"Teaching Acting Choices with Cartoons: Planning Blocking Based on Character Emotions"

My name is Rachel Copera. I am an art mom, drama teacher. I am living in the 21st century. And this is a drama video for my drama students and anyone who wants to use it.
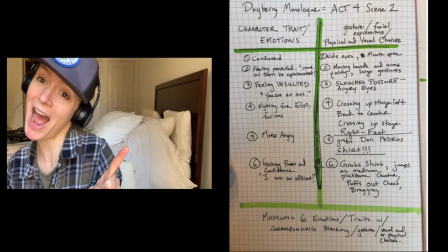0:27 This is a great assignment that I give in my drama class, and I've been giving it for years.
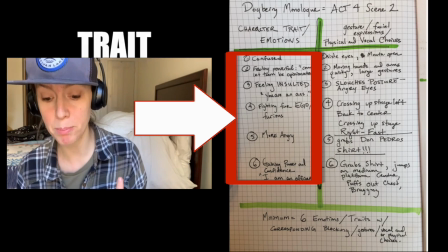0:35 And basically, as you could see, I numbered a minimum of 6 traits.
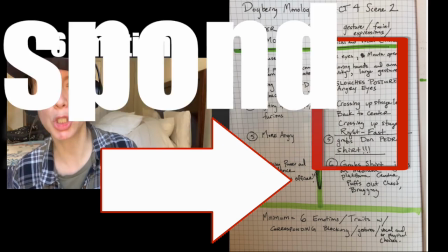0:42 Now, what do I mean by a trait? I mean a choice that your character would make.
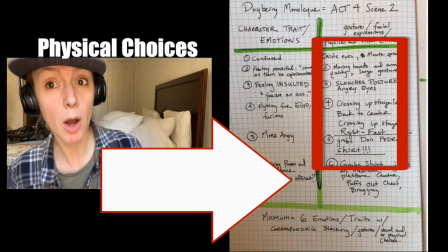0:47 A vocal choice or a physical choice. Now, because we're so good at annotating our text,
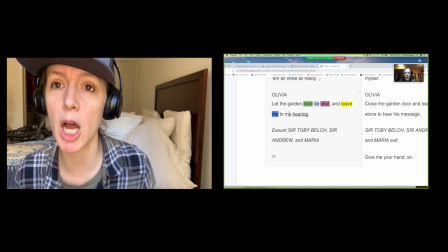0:55 I would recommend for this assignment focusing on physical choices. The reason that we should focus on physical choices is because as students, we don't think about blocking and movement enough when we're approaching a script. For this video, I'm going to go ahead and I am going to talk about a fabulous movie that I saw on Disney Plus. So Disney, this is a shout out to you. Disney Plus has these great shorts.
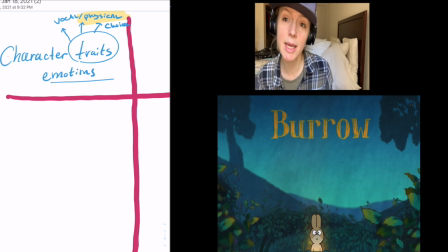1:25 For example, The Burrow. And I just think they provide a great teaching opportunity for the drama students.
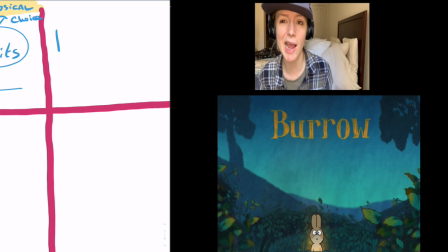1:34 Go ahead, check it out if you can. I really recommend The Burrow.
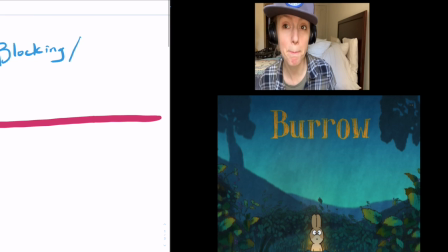1:38 So, The Burrow is about a rabbit who can't talk. The rabbit can't talk, and it's a great way for us to focus on blocking. So as you can see right here in the first photo,
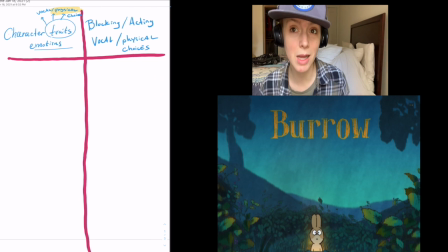1:52 he is not talking, and he's not talking because because guess what? I'm not going to play the video. I don't want to get sued by Disney. But he has wide eyes, okay?
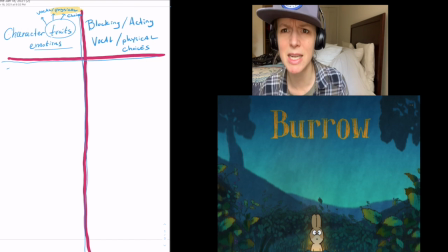2:07 And he looks scared. So this makes us interested. And what you want to do is make the audience interested. So what I'm going to do is I am going to model doing this assignment off of The Burrow.
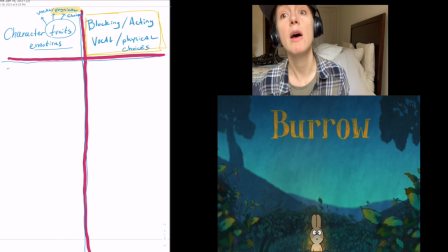2:19 And I'm going to focus on physical choices. So for example, first thing that I would write is I want to have really wide and scared eyes because I want my audience to be really interested in my character and my character's internal conflict.
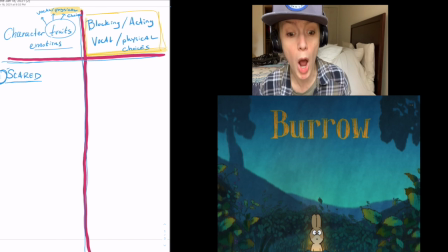2:34 I am so scared. What is The Burrow about? I want to draw the audience into my piece. Okay, as the story is introduced, next one, the bunny is so cute.
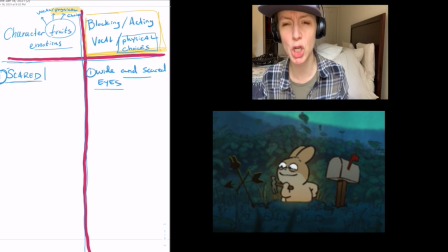2:51 We get to know who he is as a character because he's holding a prop, a hammer. And what I want you guys to do is I want you to think, okay, well, what props, what things would my character hold? So this prop is central to who he is as a character because he wants to build a future for himself.
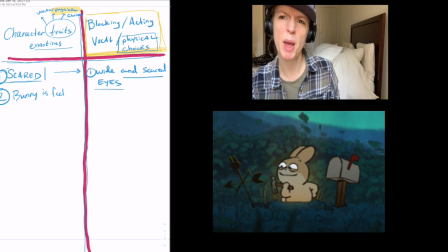3:10 He has his hand on his hip. Anything is possible for this bunny.
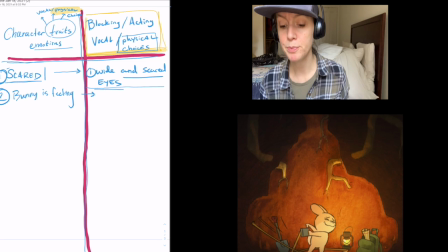3:16 Moving on to the next picture. He is so excited about his future. So we're still in kind of like the exposition phase of the scene. And he is pointing at this prop, this box.
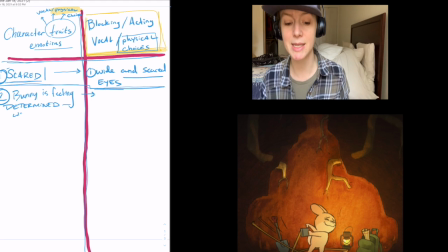3:32 I don't know what it means, but this prop symbolizes that he's going to build a new future for himself. He is going to build his home. That is his objective. That is who he is as a character. And it is the objective, what your character wants, that determines who your character is.
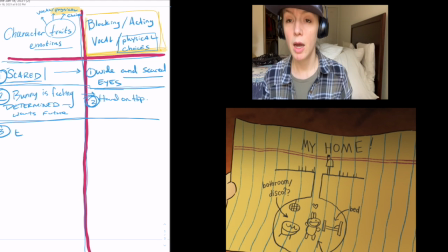3:47 Picture 3. We see another prop, right? So you may write in this T-chart assignment, like I'm going to have props and they're going to show my audience who my character is. This is what he wants. This prop shows what he wants. He wants a home.
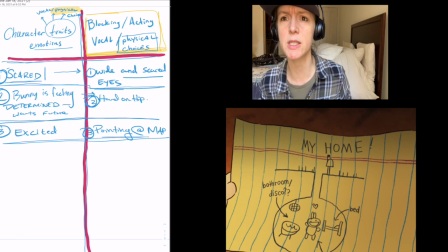4:04 And you want your audience with your vocal and physical choices to be able to tell what you want. So this rabbit is clearly communicating to us that his objective is to get something. Characters are either trying to get something or escape something.
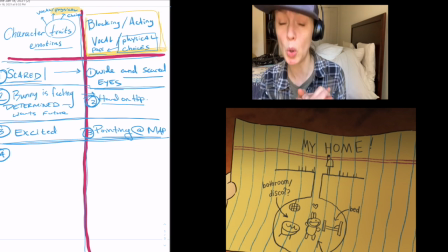4:19 This bunny wants to get a home. He wants a place of his own. So already I know this character well, and this short is so short. Okay, next picture.
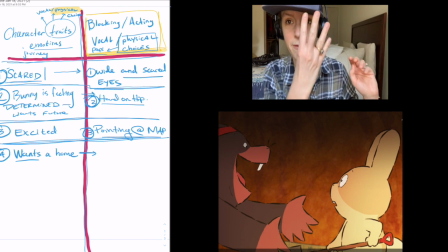4:30 Are we on 4? 4. The conflict is introduced. There are characters, there are other people in this bunny's world that are going to stop him from getting what he wants.
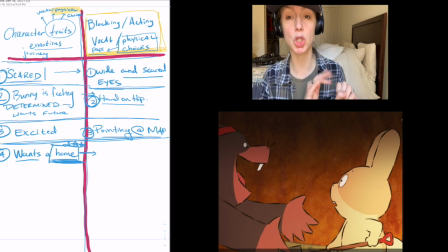4:45 So my physical choice that I would write is I am getting scared and maybe my eyes are wide and I'm leaning back a little because I'm realizing something's going to get in my way of my objective, getting a home. Number 5.
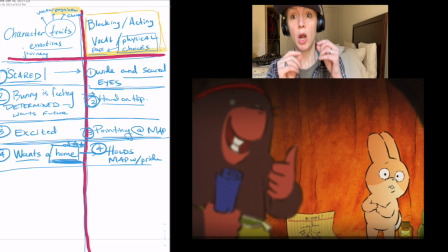5:04 He's putting his hands together and he's acting afraid because it looks like there are other builders in the world that may take away the land that he wants to create his home.
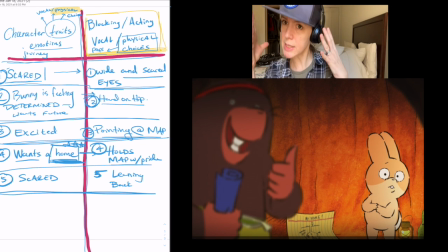5:18 There might not be enough space in this world. So this internal conflict is starting to brew.
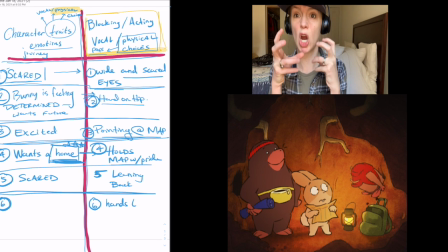5:26 6, another physical choice that we could add is he's starting to just crumble his symbolic prop. He's starting to hold it. Just you doing something with your fingers could show you're nervous. Right? He's doing this with his teeth, and his eyes are even wide as more obstacles are being introduced into his life.
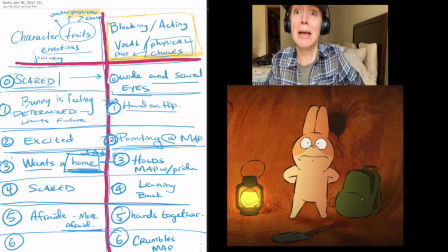5:47 Next picture. He's putting his hands behind his back because he doesn't want anyone to get in the way of his objective.
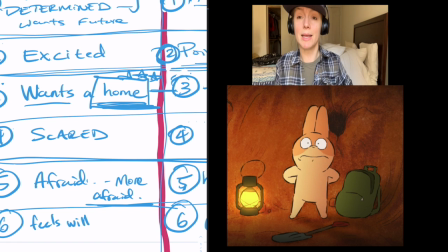5:55 His eyes are getting even wider. He's leaning back a little. Can you believe that a bunny rabbit can do so much acting?
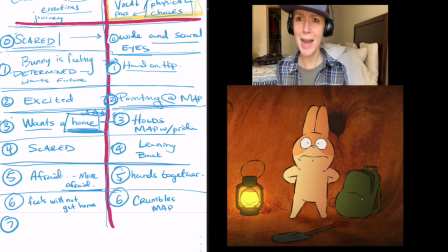6:03 Hey guys, if a rabbit can do it, anyone can. Next picture.
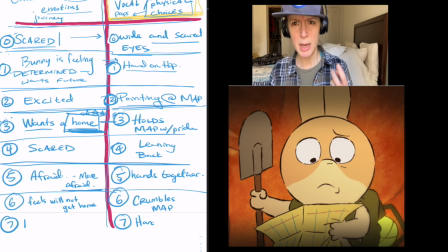6:09 He gets a little concerned because he knows he needs to move forward with his plan. He knows things are going to be worse. So he starts to crumble his paper and he holds onto his shovel, which symbolizes that he's going to fight for his objective. So he's making that choice.
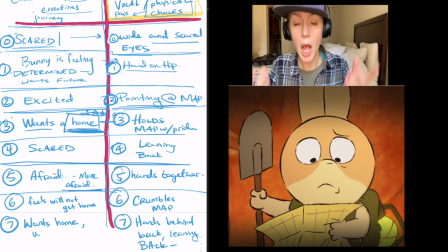6:25 So you would write that in your T chart. I am going to make this choice.
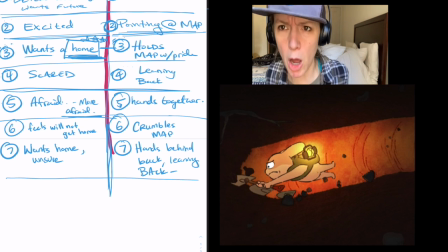6:30 Next photo. He is leaning forward. His arms are stretched out. He is holding his sword, his shovel, whatever weapon that he wants to go ahead and get his objective. He's leaning forward. He's going to get it. He's going to fight. The dramatic action is increasing.
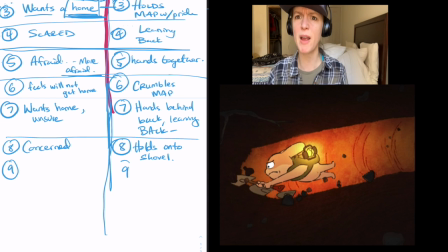6:49 This is a specific choice that you can make as you fight for your objective. The conflict is clear.
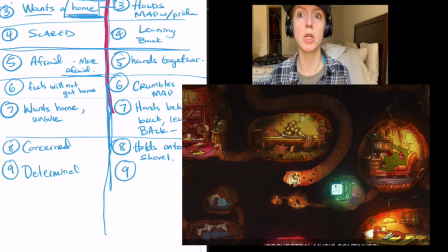6:54 It's getting exciting. Okay, more obstacles coming his way as his objective increases. You would write on your T chart that as he discovers, or as your character faces other obstacles in their scene,
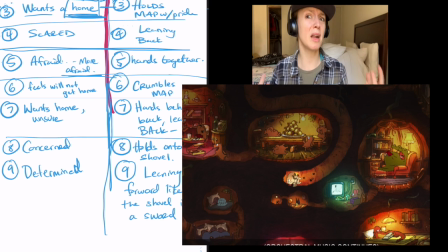7:10 they're going to get more nervous and they're going to get more frustrated and they're going to breathe heavy.
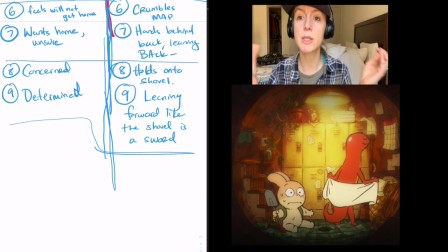7:15 Right now, he's sweating. He's sweating. So I would write on my T chart, he gets lower. He sits down. He takes a breath. He gets scared. He realizes that this may not happen. He may not get what he wants and he sits down.
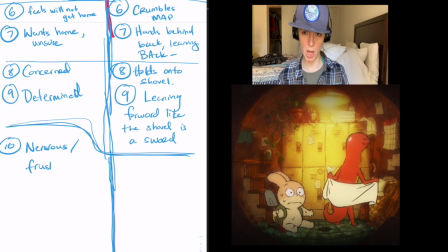7:30 Will our character give up? Will our bunny hero give up? Let's see.
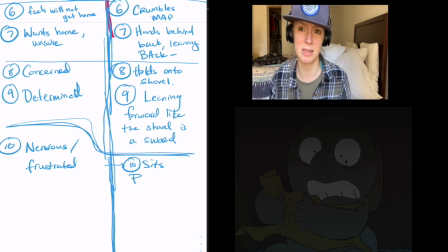7:36 Next choice. He looks scared. Okay, he's getting lower. He's realizing there's not a space in the world for him. You can see he's making the choice of shaking his lips.
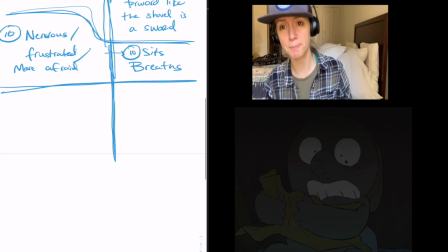7:49 So I would write on my T chart, he is shaking his lips. Like after I do this, I am going to shake my lips because I am really worried. My subtext inside, I'm really worried that I may not get my objective. Another strong physical choice.
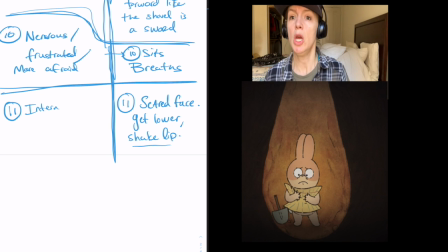8:08 Okay, next choice. Here we go. He takes a deep breath. And you can write that in your T chart. Takes a deep breath. He furrows his eyebrows. That's a physical choice. He grabs his map. He leans forward and he says, you know what?
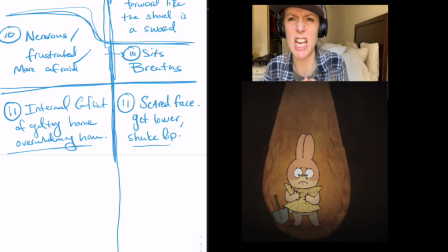8:26 I am going to make this happen no matter what.